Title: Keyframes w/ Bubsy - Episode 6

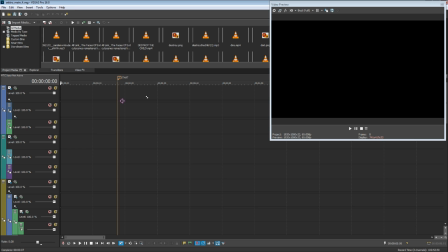2217s
Some of them are like that Shrek shot is in 24 frames per second. Most of the video is in 60.
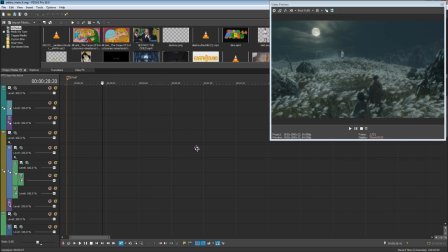2222s
Some pieces are in 59.9. It's a fucking mess.
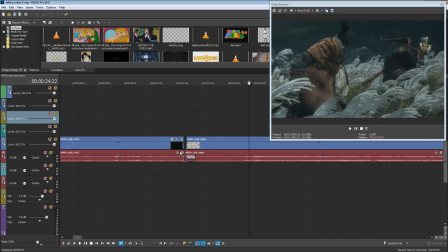2228s
Oh, it's not good. And it made me have a lot of problems with like lining up these things.
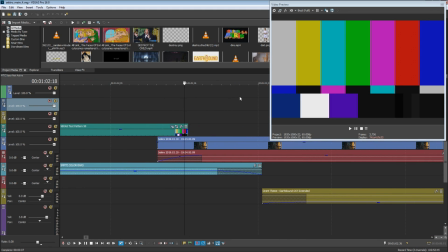2234s
So like you'll notice that this isn't that the timeline no longer aligns on when these clips end and start.
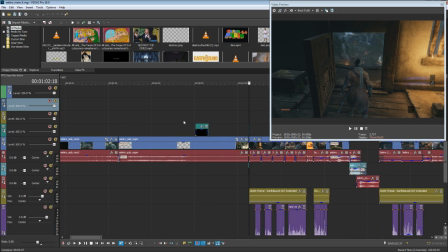2243s
Oh, so annoying. So fucking annoying. But I just couldn't fix it.
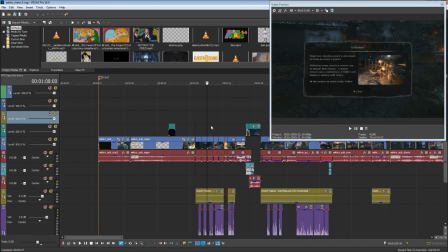2249s
Once I fucked it up, it was over. Like the whole timeline is misaligned by like fractions of a frame, and I just let it go.
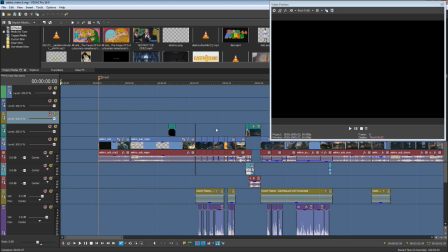2256s
I just fucking let it go. There's no way I'm gonna fix that. So yeah, that's bad stuff.
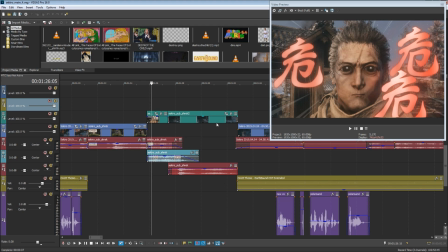2263s
Don't do that. The ultimate pro tip: if you're gonna do sub projects, make them all exactly the same frame rate. Do not fuck that up. It's just not fun.
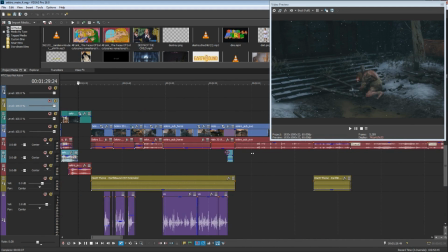2277s
So yeah, let's see what stuff I did in here. The Warthog shot, yeah.
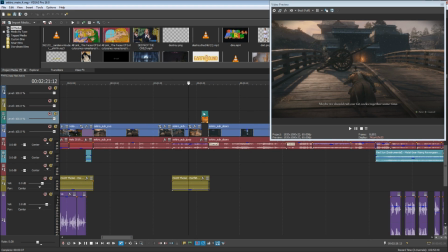2283s
We actually just went into Halo and did that, and then we played Team Deathmatch for a while. It was fun. There's the fixed version of that shot after I repaired it.
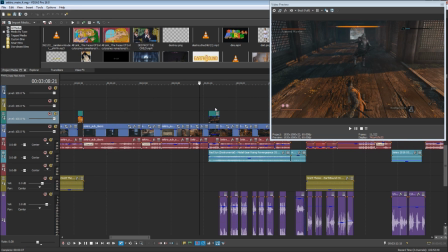2293s
Minecraft, Sharingans. This is all done in the timeline.
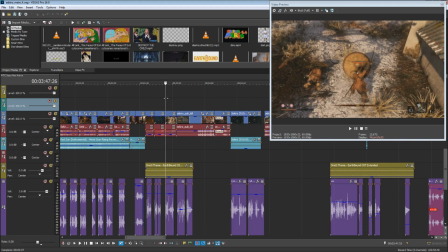2298s
Yeah. It's good stuff. I love this boss.
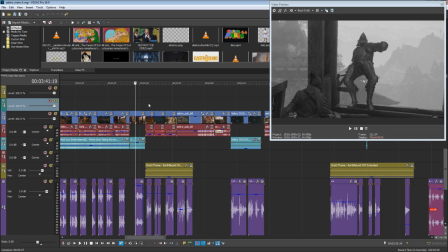2303s
This is actually unironically one of my favorite bosses. Just because it made me laugh. It was just one of those fights that I just enjoyed it. It was fun. It was just utterly fun. There was nothing wrong with it. Good ass fight, even if it isn't hard.
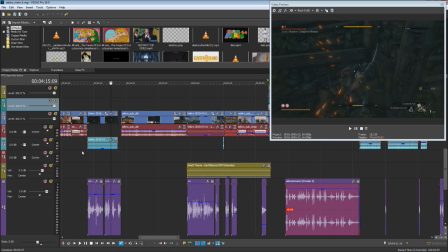2320s
Ricardo. I added that. This was like literally the last clip I added.
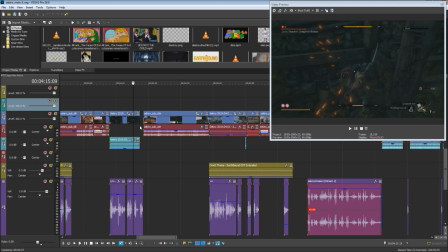2325s
I did this right before I rendered the final version, because I felt like this shot didn't get set up at all.
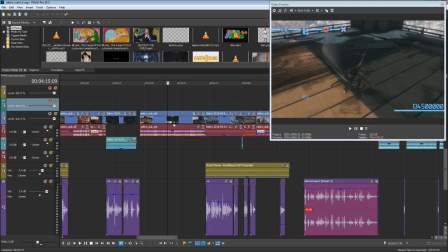2331s
Originally, it just went in straight into this, and it's so much better. I'm glad I did that, because if I hadn't, it would have ruined that joke entirely.
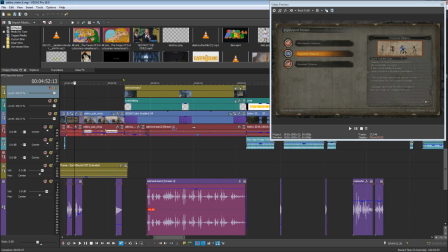2341s
Ninjutsu stuff, also recorded that super late.
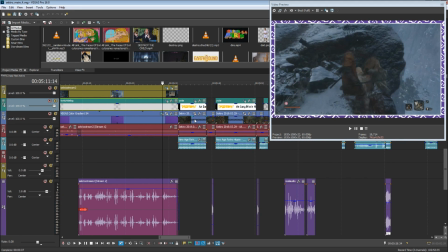2344s
Twitch stream stuff, this is the only clip from my stream because, well, this is the best part of the stream, so.
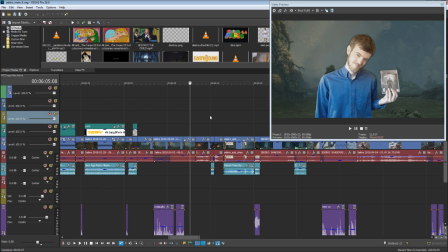2354s
I also, dude, I fucking hated this. Oh my god. My camera sucks so much.
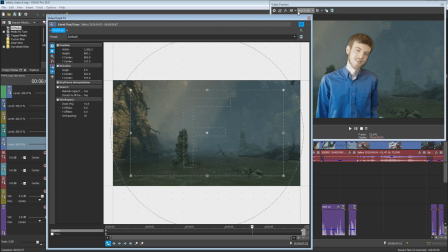2363s
Didn't I? Oh, I did do this in the timeline. This was actually done in timeline.
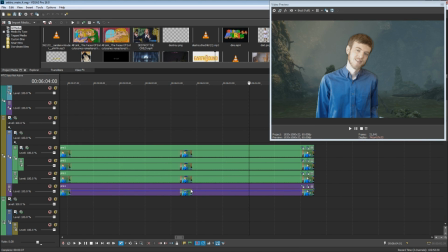2368s
Okay, so you'll notice I have
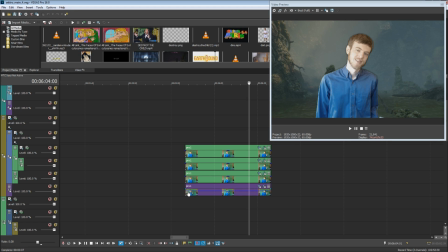2374s
4 layers of myself.
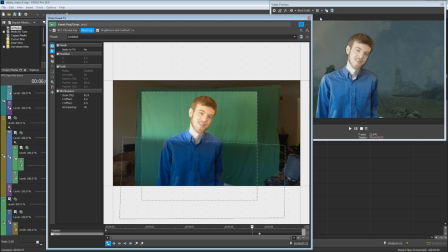2378s
Because my green screen sucks, and I had to do a lot of shit to this to make it work.
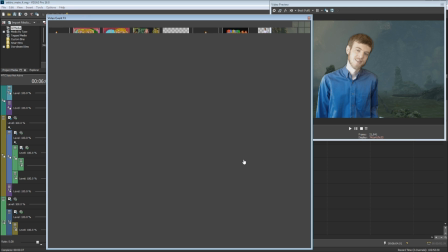2384s
So I green screened the top of my body, then I green screened a second time on my whole body with a more aggressive key,
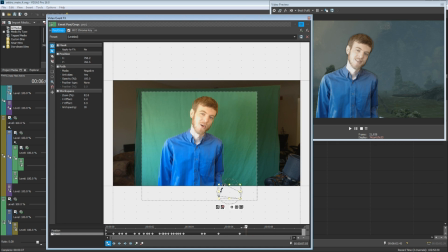2392s
and then I green screened just the fucking game so that the game wasn't in shot, because it was in shot fucking too early. because I'm an idiot. And this fucking green screen, dude, it's so bad.
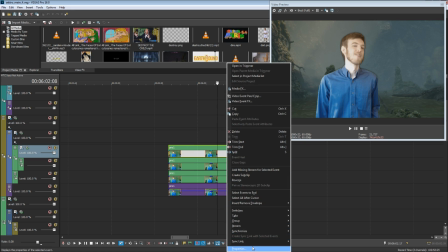2406s
And this camera, it's so bad. I need to get a new camera. I think it's just fucking time already, because it's recording at 30 FPS.
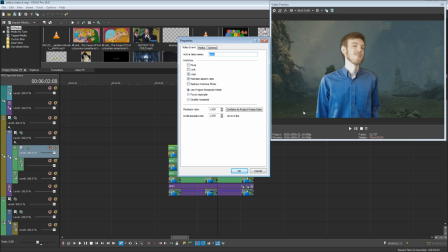2413s
So there's another frames per second. This video has every frames per second ever created all in one. It's terrible. Not only that, but it's fucking 720 by 1080. No, 1280 by 720. It's terrible resolution.
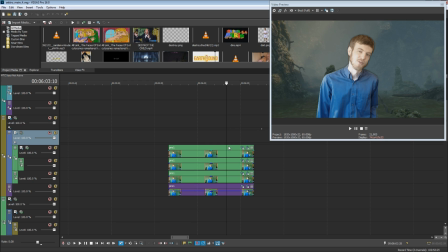2429s
It's bad. It's bad, MK. Just delete it. And this is actually a background I put in because I thought this was too stark contrast with that.
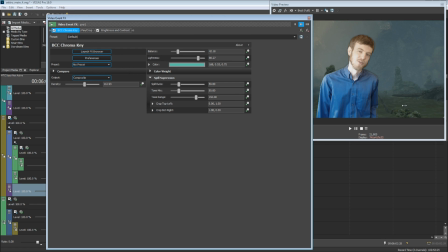2440s
And this is also color corrected, but because I mean, you know, the color is so bad on the camera, even it just still sucks.
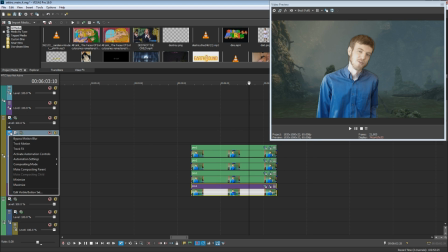2454s
Even though I color corrected it some, it's still just fucking terrible. Where is the color correction anyway?
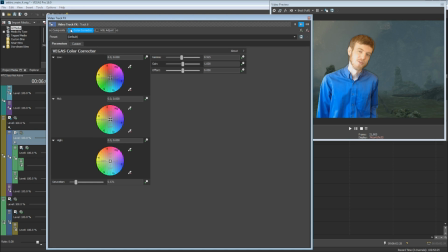2460s
Is it in here? Yeah. Because that's what it looks like, mind you.
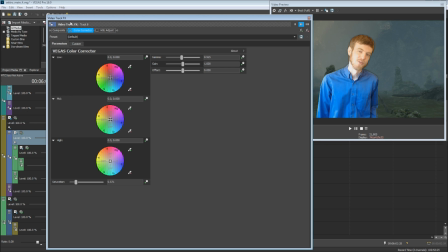2465s
That is the actual color I get from my camera.
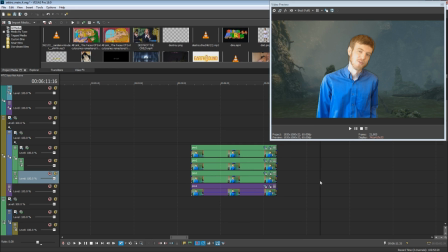2474s
Ouch. Oof. My bones. Total ass.
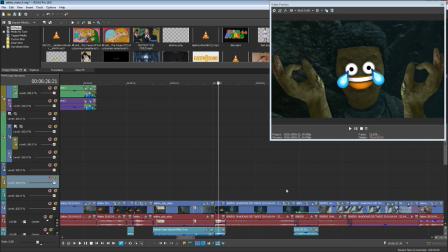2481s
I hate it. I hate it so much. I had to make it clear. I hate that so much.
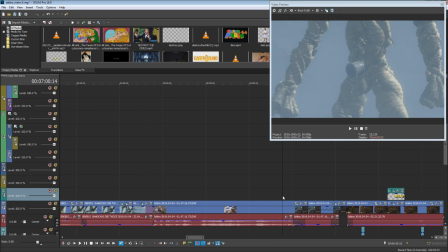2488s
I'm glad people got the joke, though. Pro Jared's cool. I like him.
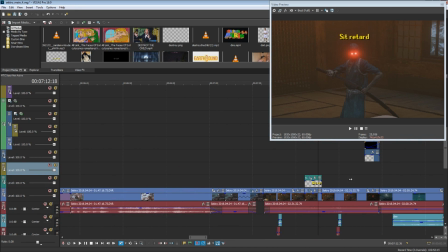2496s Sit, retard.
This is actually a manual track. This isn't. I just did this by hand because it was easier.
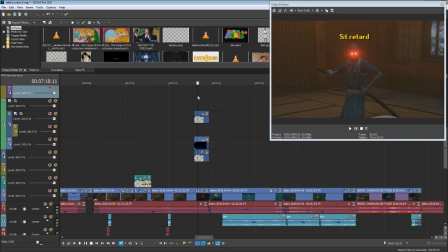2503s
Yeah, and Jed did 9/11. He really did though.
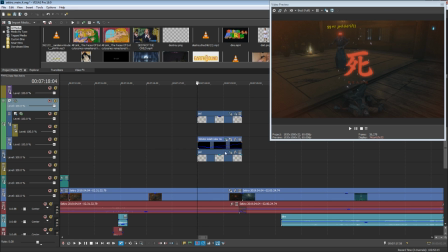2512s
Also, I had to match the game fades out here. It fades to black. I had to like put a mask over it and match it so that the text also fades with the screen. Otherwise, it would be too bright. You see how it's like it's too bright when it's like this. So I had to do that to actually get it to fade correctly with a mask.
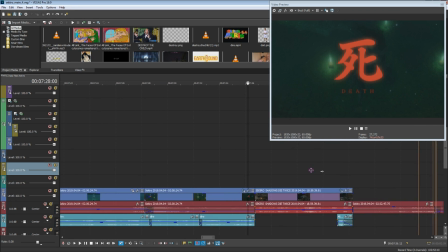2531s
And jokes, water jokes. This was,
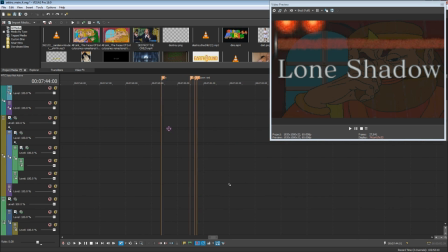2538s
I don't know what compositing I used, but I liked it because it's just a big fucking, you get a big think, man.
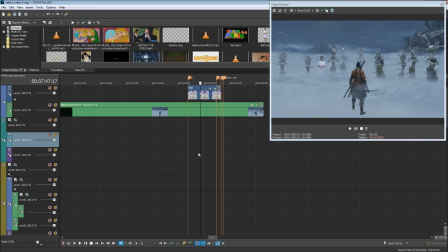2547s
Harsh. And this is the joke no one noticed. I love this. This is one of my favorite shots too.
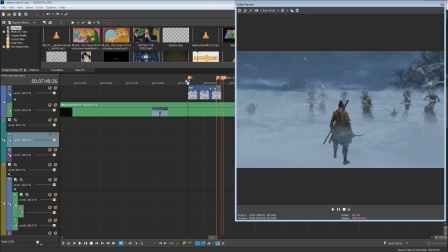2552s
All these motherfucking dudes are they're just like doing it to him. And then I had to do it to him. This is only on screen for a couple of frames. It's literally let's see.
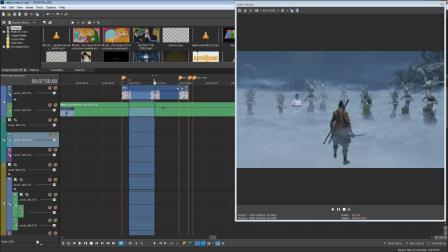2571s
It comes into shot here basically, and it's on screen and it's off screen.
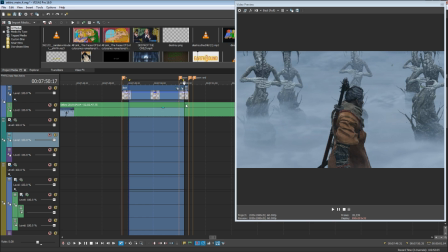2577s
It is on screen for 1 second. 1 fucking second, but it's the best 1 second of the video.
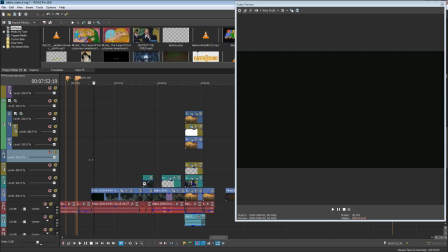2583s
And I had to thank my friend. My friend came up with that joke. He's the one who told me to do that, and I was like, oh, fuck yeah, I want to do that. And then this.
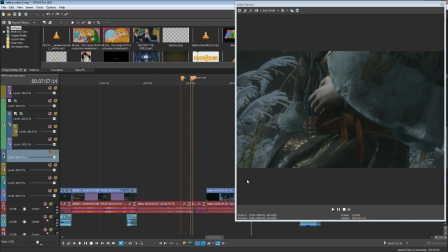2590s
People have been complaining that I spoiled the end of the game for them.
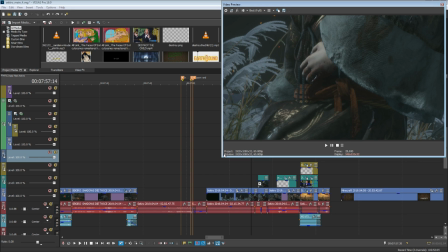2594s
And I don't understand why you would be watching a Shrekiro video if you haven't beaten it yet. I mean, you're just asking to get spoiled. I don't understand why you'd do that. If you haven't beaten the game, don't watch videos about it.
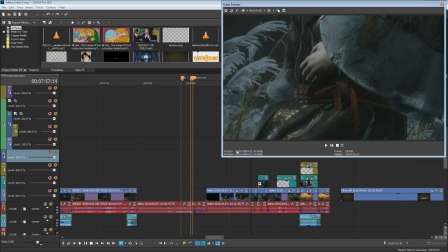2610s
Unless you don't care about spoilers. And also, it's 3 weeks, dude. You had 3 weeks. The game's been out for 3 weeks already. At the time I launched the video, I think. It's not that long of a game. I understand some people have to play the game slower because of work and all that.
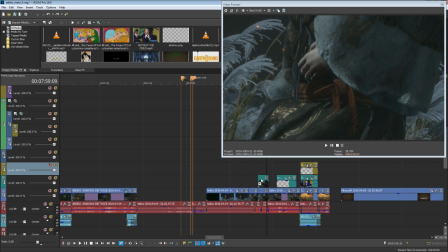2628s
But, I mean, 3 weeks is long enough to beat a game, generally speaking.
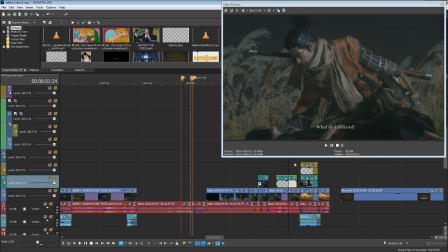2633s
It seems a little odd. This is actually, once again, fake subtitles. And then this.
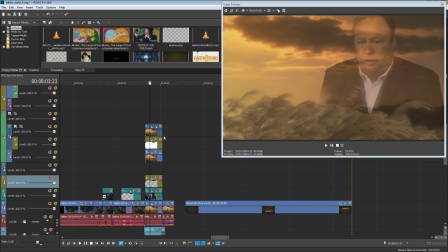2644s
Very carefully, this is a manual mask, once again, because, ouch. And there's a lot of stuff going on with it.
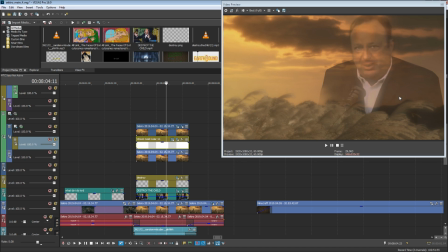2652s
I'm trying to find the, so there's a whole bunch of stuff I did to make him actually fit into the background instead of in the, because, like, I couldn't green screen this because it's
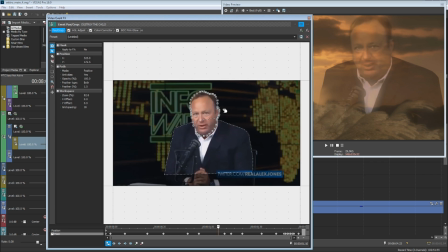2661s
just too complicated to do. But yeah, this is a very carefully done manual mask of destroying the child, corrupting them all.
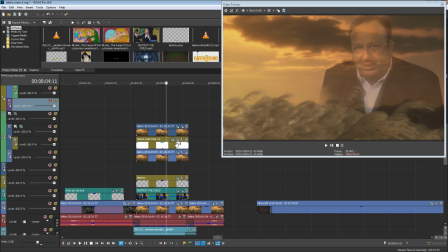2674s
Yeah, I just kind of had to manually put this together and mask it carefully because, like, a lot of the pieces, it's just a lot of shit. It's just a lot of shit. Because, you know, I had to, like, kind of get the foreground background going on to keep that effect that he's like Mufasa in the clouds.
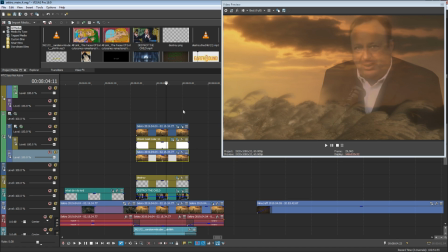2693s
That was kind of the effect I was going for, was like the Lion King kind of thing. And I like it because this joke works.
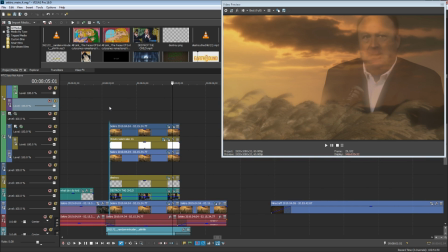2699s
This is funny. I couldn't. I considered taking it out because it's a spoiler, but then again, I thought, you know what, fuck it.
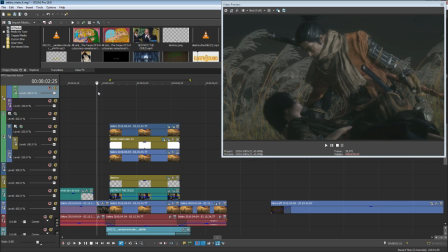2706s
If you watch to the end of the video is in chronological order.